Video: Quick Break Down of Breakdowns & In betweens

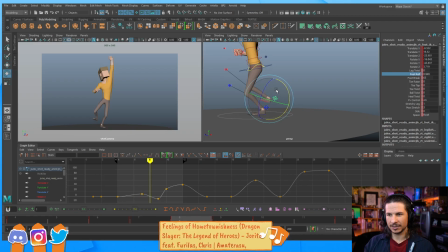And I need to describe that arc just a little bit more, or else it's going to look a little weird. And then toe roll. Okay. And then from the front view, let's bring that back in here.
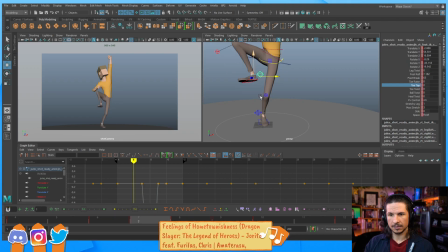So I am describing the action of the foot much more intensely here, and I would consider these as breakdowns on the foot.
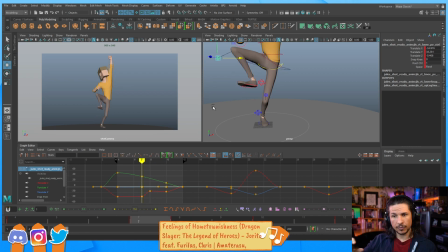I'm trying to really push the way this foot moves. I'm not letting Maya in between it for me. But at this point, the terminology is a lot of gray.
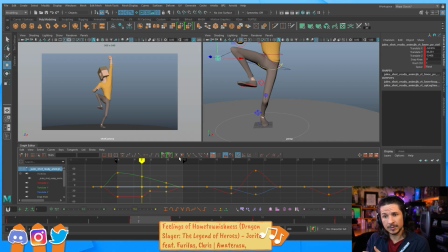Some people would consider this just adjusting the in-betweens. Some people would consider this breaking things down. I tend to consider breaking it down because I am putting thought into it. I'm really thinking of how do I want to describe this. So hopefully that makes sense.
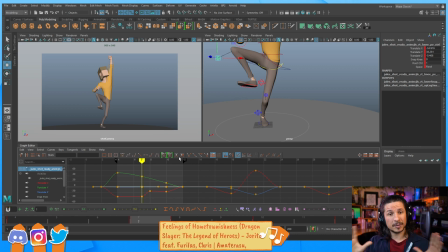Hopefully it, don't worry too much about the terminology, but more of the thought process between it all. That's the most important part, because even in in-betweens, we want to think about the in-betweens.
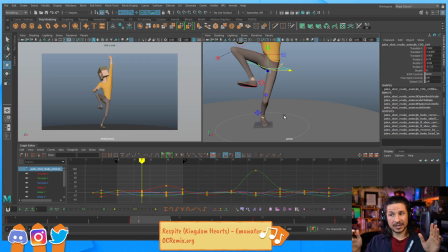When we get to the in-betweens, it is not a matter of, okay, I did my breakdowns, and then, hey, in-betweens, Maya's got it, you go. And then we just turn around and grab our coffee and yay, we're done. No, all the in-betweens we want to think about as well.
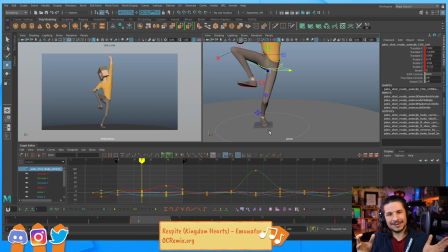Is really just, at least for me, in-betweens are making sure Maya is doing a good job, whereas breakdowns is making sure I am doing a good job and describing the action. And while blocking, do we need to key everything? Ideally, yes.
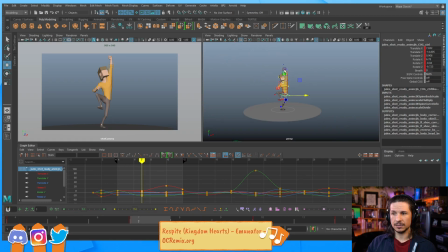You should be setting a key on all of your controls, set a key on everything, and move everything.
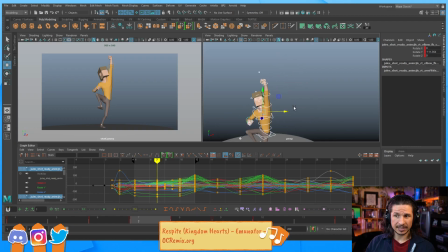One thing you really don't want to do, especially if you're in stepped blocking, is just move one control and nothing else. So for example, let's say you set a key here, and then you're going to do another key, and oh, I just need the arm to move. And just on that one frame, so for example, let's do it here. Let's actually do this on another pose.
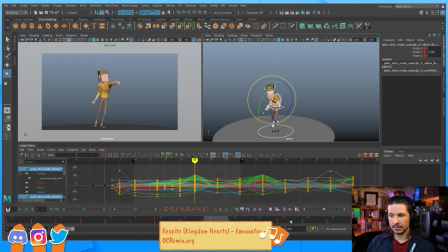So we've got this pose here.
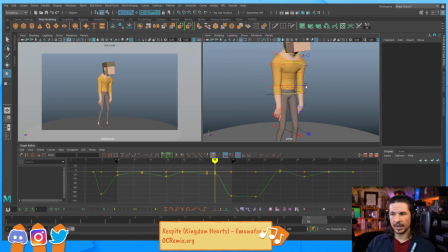Let's say on the next frame, he's going to raise his hand here. I wouldn't just do this. No. If you're just going to raise one control and nothing else,
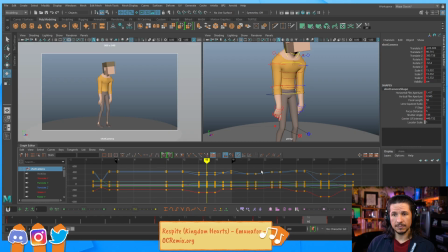unless it's a very subtle motion, try to avoid that at all costs. You're going to get some weird animation. It's going to make things look horrible in the end. It's just not a good workflow unless you're doing a layered animation, and when you're doing layered, you'd have a whole other workflow to work with it.
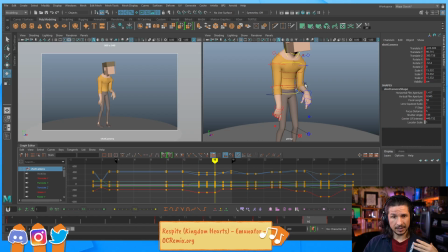Instead, key everything and then try to move a little bit of everything. So for example, if he's raising his arm, try to do that yourself. You'll notice that when you raise your arm, your upper arm moves a little bit.
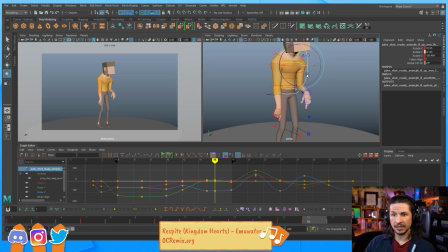So as he raises his arm, this is again where breakdowns come in, you're going to get a little bit of a raise in there. So that connects that lower arm to the upper arm. The hand might have just a little bit of drag and maybe a little rotation.
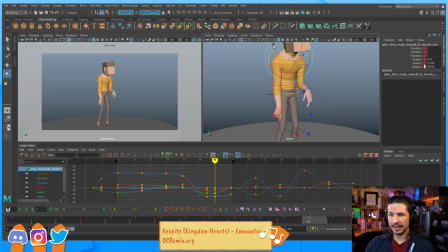As he's raising his arm, the clavicle might engage a little bit to help raise that arm. As that arm raises, if you watch, let's go full screen here. Watch the stripe here as I raise my arm. See how it twists? We're just getting that little bit of a motion in there. As I raise my arm, the weight shift of my arm has weight to it, is affecting my entire body,
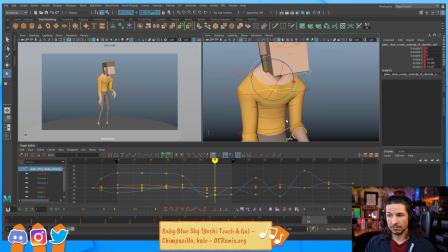which means that I could put a little something in here.